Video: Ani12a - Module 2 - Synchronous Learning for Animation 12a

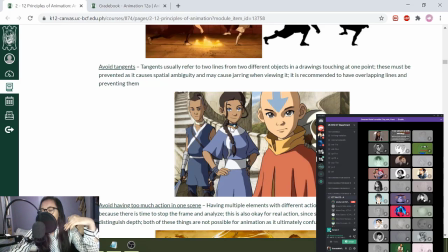741s
So parang if medyo titignan mo siya ng malayuan or at first glance, you might even think that the row of bricks right here and her shoulder is essentially one thing. And as much as possible, we prevent that even at its very first glance.
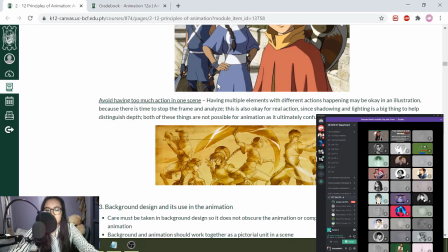758s
Last one for this part is avoiding having too much action in one scene. So this one as an illustration itself is pretty good. It actually showcases a lot of different things. It's okay as an illustration because you can simply stop it and then you can look at the different items individually.
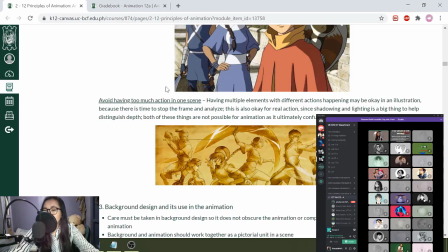777s
Or like let's say if this frame is in a storyboard, like 2 seconds lang siya, and so many things are happening in those 2 seconds, it would be very confusing as a viewer. So as much as possible, you only have one action per frame.
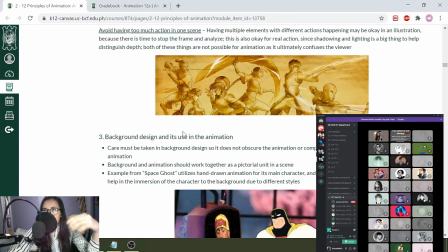796s
Just to be clear din pala, yung action na yun has to be one main action or two main actions. There would also be like a lot of other things like secondary action.
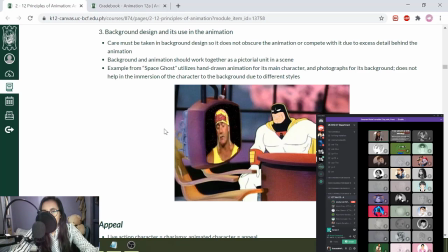806s
Lastly, for staging, you have to make sure that your background as well as your animation design have to coincide with each other. You have to make sure na pag Western animation yung characters natin, Western animation yung background.
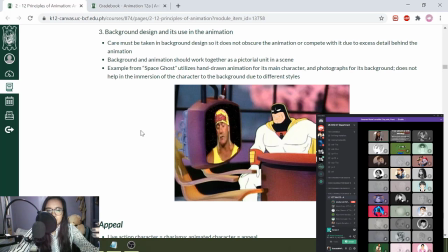821s
Pag Japanese animation, you have to use Japanese backgrounds or Japanese effects. So an example of this one is Space Ghost is that it utilizes hand-drawn animation. So 2D talaga siya. Another thing is they have photographic characters.
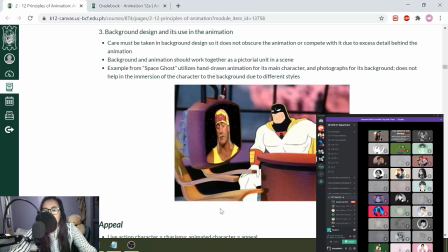836s
But essentially, the point here is you have these 2D characters and then you have this 3D or almost photographic background. So it kind of gives you off to the idea. So when you're creating an animation, another idea that you have to take note of is immersion.
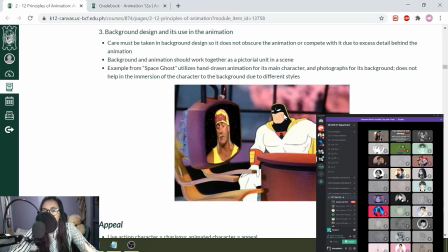854s
So you have to make sure that you're kind of part in this world, and when you are doing something like this, you kind of see that they are off. Medyo nag-offset siya sa'yo. So with doesn't look very immersive, which is okay for this one because it's an adult swim cartoon.
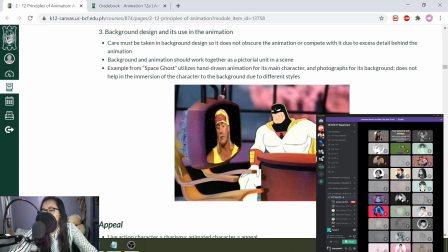874s
Or if you're going to do this for children's animations, hindi siya magandang tignan. Next one is for appeal.
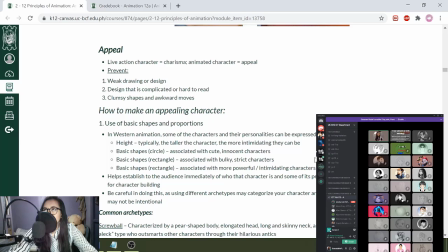881s
So appeal is the second one. Mostly this is utilized by concept artists when they are creating their character.
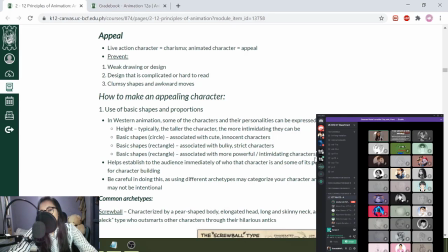888s
So when we talk about live action characters, you have something which we call as charisma. So when we say charisma, you have different standards for certain types of characters. So in live action, even though we don't want to admit it, a lot of the actors that you would see there are physically attractive.
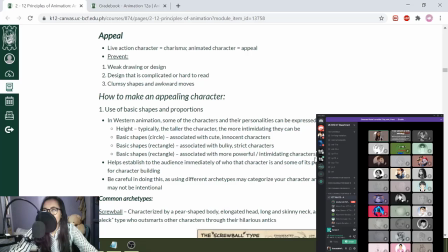906s
Because if they're not physically attractive, if you have like someone who is not that attractive as a main role, hindi siya papatok sa box office or somewhere else. Another one for charisma is you have to make sure that the characters look pleasing enough.
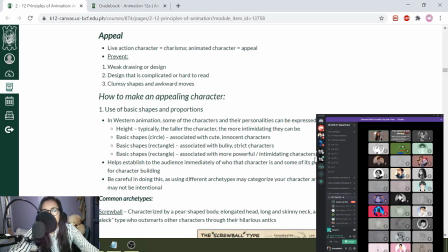924s
So, for example, if you're working at a 1990s, let's say, a good example is Titanic. So, Titanic is 1920s. Yung clothing nila is very 1920s.
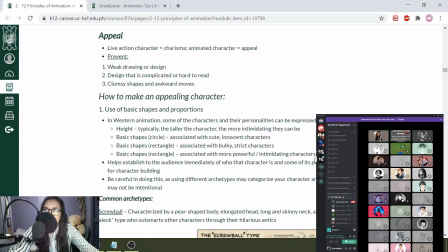937s
The sceneries is 1920s. Pero if you place someone there whose makeup is more for 1920s, hindi siya magandang tignan or it kind of offsets the audience.
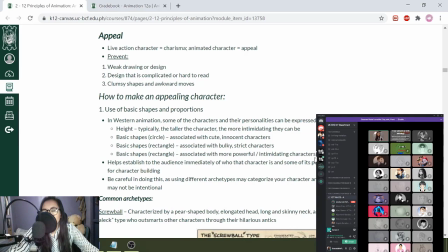949s
So you have to make sure that the way that the character is made up is still very looking like a 1990s character. You can also see that in animated cartoons, like for example, Snow White. So Snow White is set in 1700s Germany.
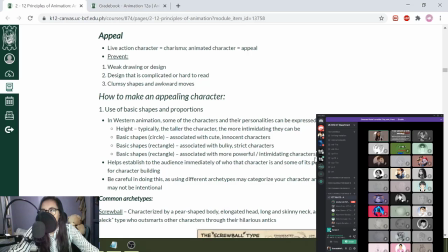965s
Or if you were to see the character design of Snow White, the main character, she's actually modeled in a lot of 1930s superstar icons. So something like that. Pero for animation, what you have to focus on is not necessarily how physically attractive a character is,
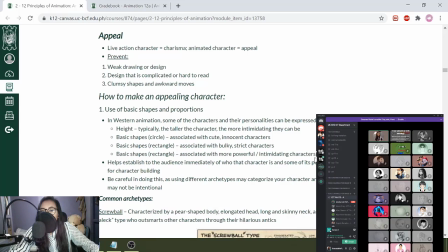984s
but it's more on how appealing a character is.